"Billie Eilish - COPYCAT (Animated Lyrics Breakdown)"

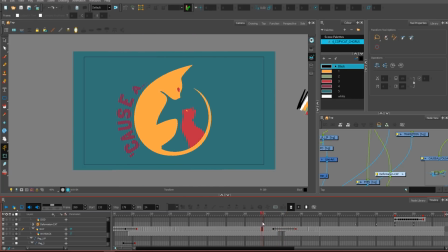It's not so obvious, and well, fortunately it just came up from the first try, and I'm happy with the result. It's not super perfect, but I really like the result.
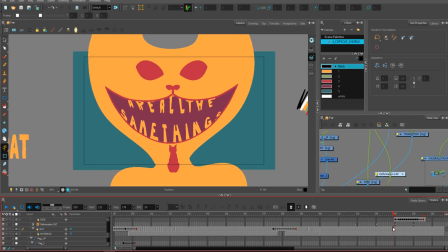Then this part here is build with a smart build with the face.
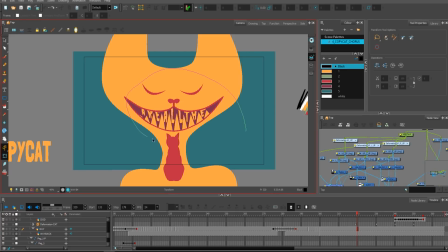I'm gonna show you how I created this.
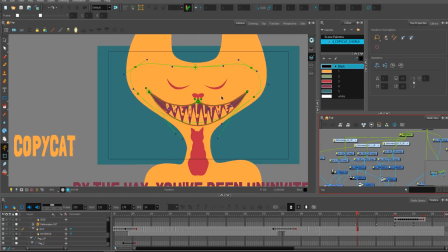Let me open all the things here, and as you can see, I have
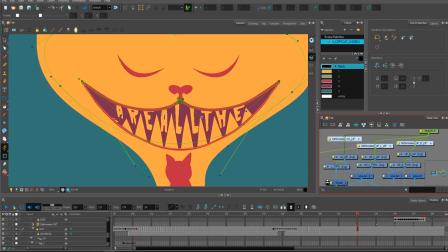deformations on upper lips, which are 2 of them, this one and this one. So I had 2 deformation on the upper lip. It's like splitted. This one is one part and this one is the second part.
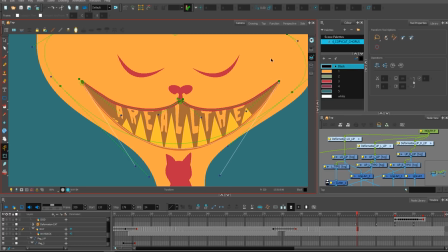And then it's a lower lip, and everything is cutting each other.
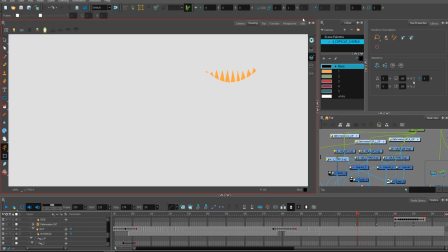So I just simply connected those typography into the lips. Okay, you can see it clearly how it's working. And I cut it one after another using like weird connections
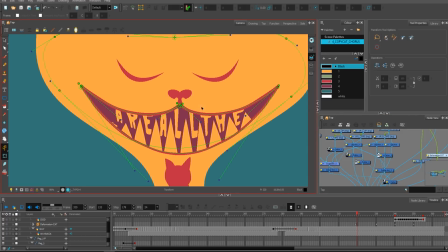between all the modules to just cut it and stay under the face. You can clearly say it's not perfect because the teeth right now are getting outside,
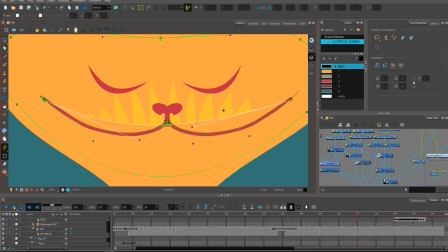but because it all is in yellow color, it's not visible.
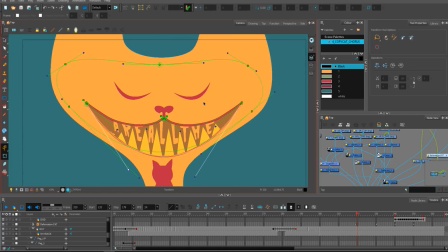So I was good, and I didn't care that much about it.
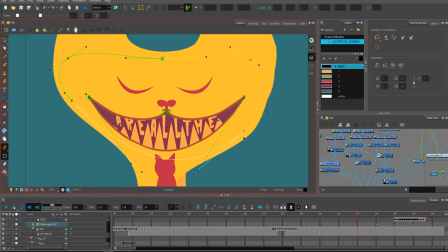For the entire shape of the face, I created this little thing here that I could manipulate
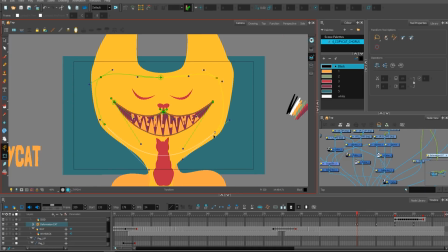entire shape of the head and actually open the mouth away wider. And everything here inside of the teeth part was done frame by frame.
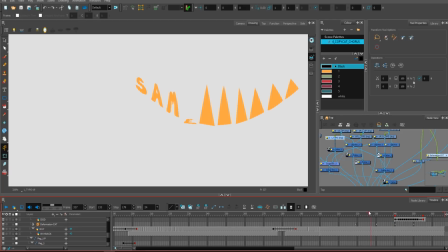As you can see on the drawing mode, it's done frame by frame within this setup here with deformers.
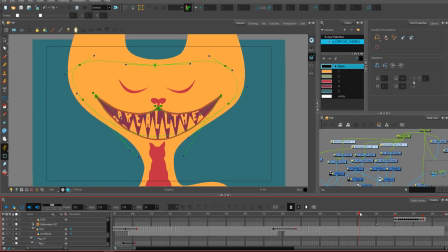So I simply could open the mouth,
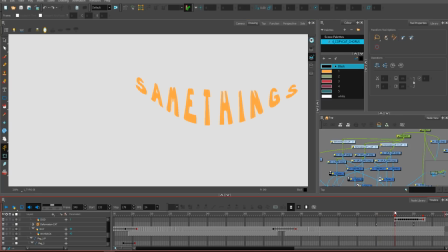simply draw frame by frame animation on the layer within this setup, and I was ready to go.
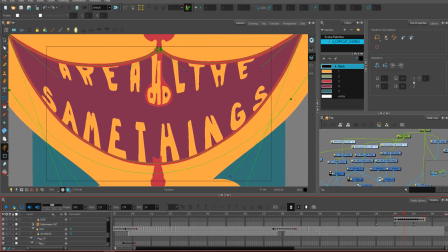Then it's this little cute part here,
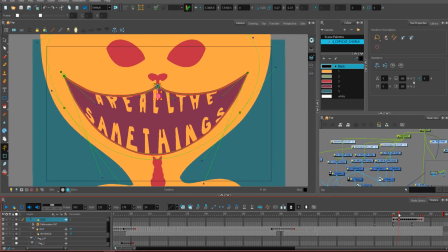which have tons of frame by frame just transition and just 2 frames at the very end,
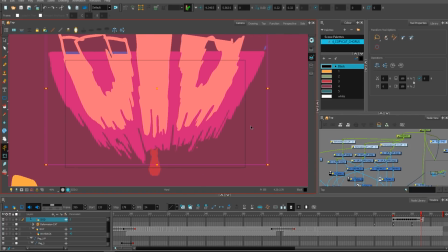creating that speed effect, which I really love,
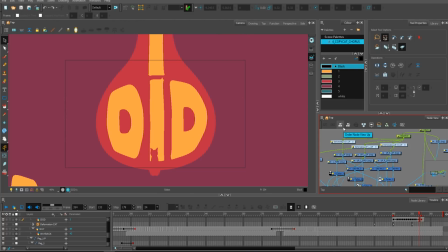taking from the anime kind of videos where those transition at the edge of the screen are
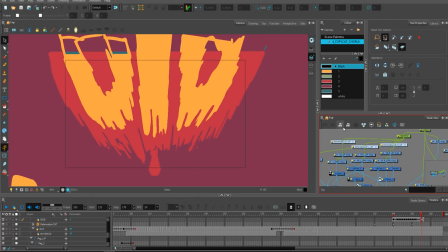really looking like this, like they are scratched, which adds a lot of impact to it.
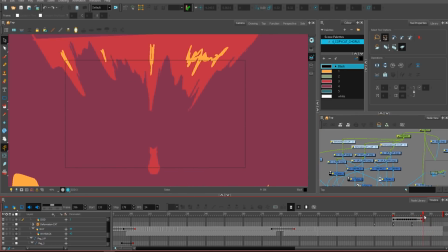I also added impact as you can see this, it will be visible here on the mouth.
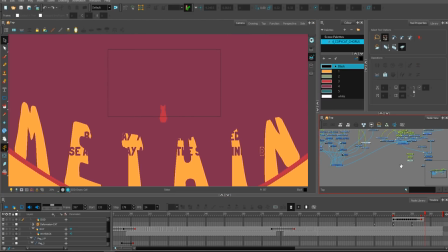It's quake effect again, and this quake effect is added under the camera.
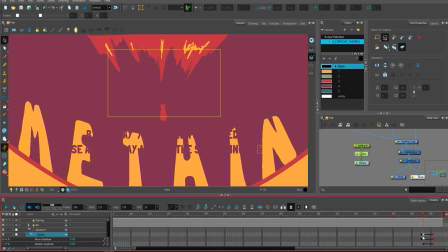If you will check it here, and the values of the quake effect from nothing at this point to 0.2 quake, getting lower to nothing again. So just a simple use of quake effect to add a little more while the cat is going down.
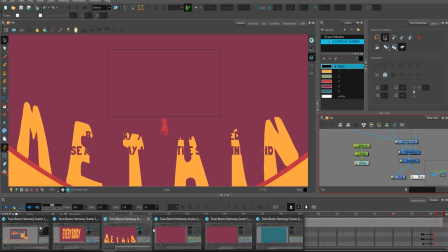And that's it for the pre-chorus. Let's go for the actual chorus.
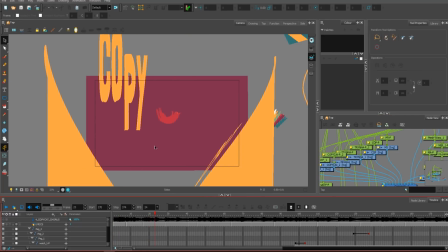I had this idea to just go with the cat down, but I wanted to make the cat falling,
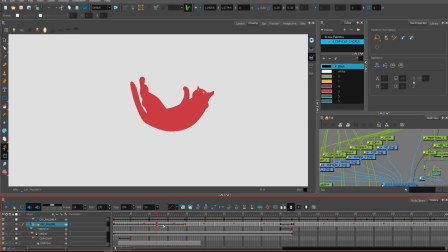and I created for it a couple frames, so the cat was actually moving with the tail and hands and ears, just to make it more organic. I like how it turns out, and this animation looks pretty cool for me.
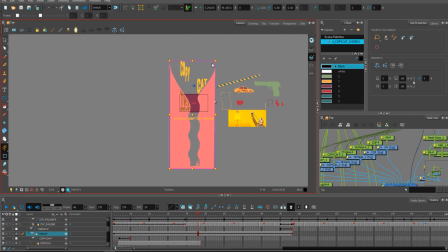I created a really long throat, supposed to be throat, where this Billie character,
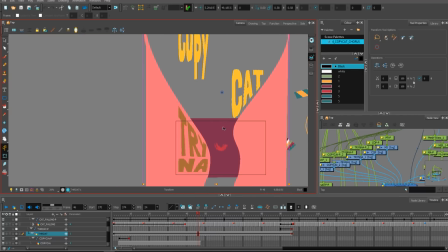the second cat, is at the very bottom and the cat is just flying down.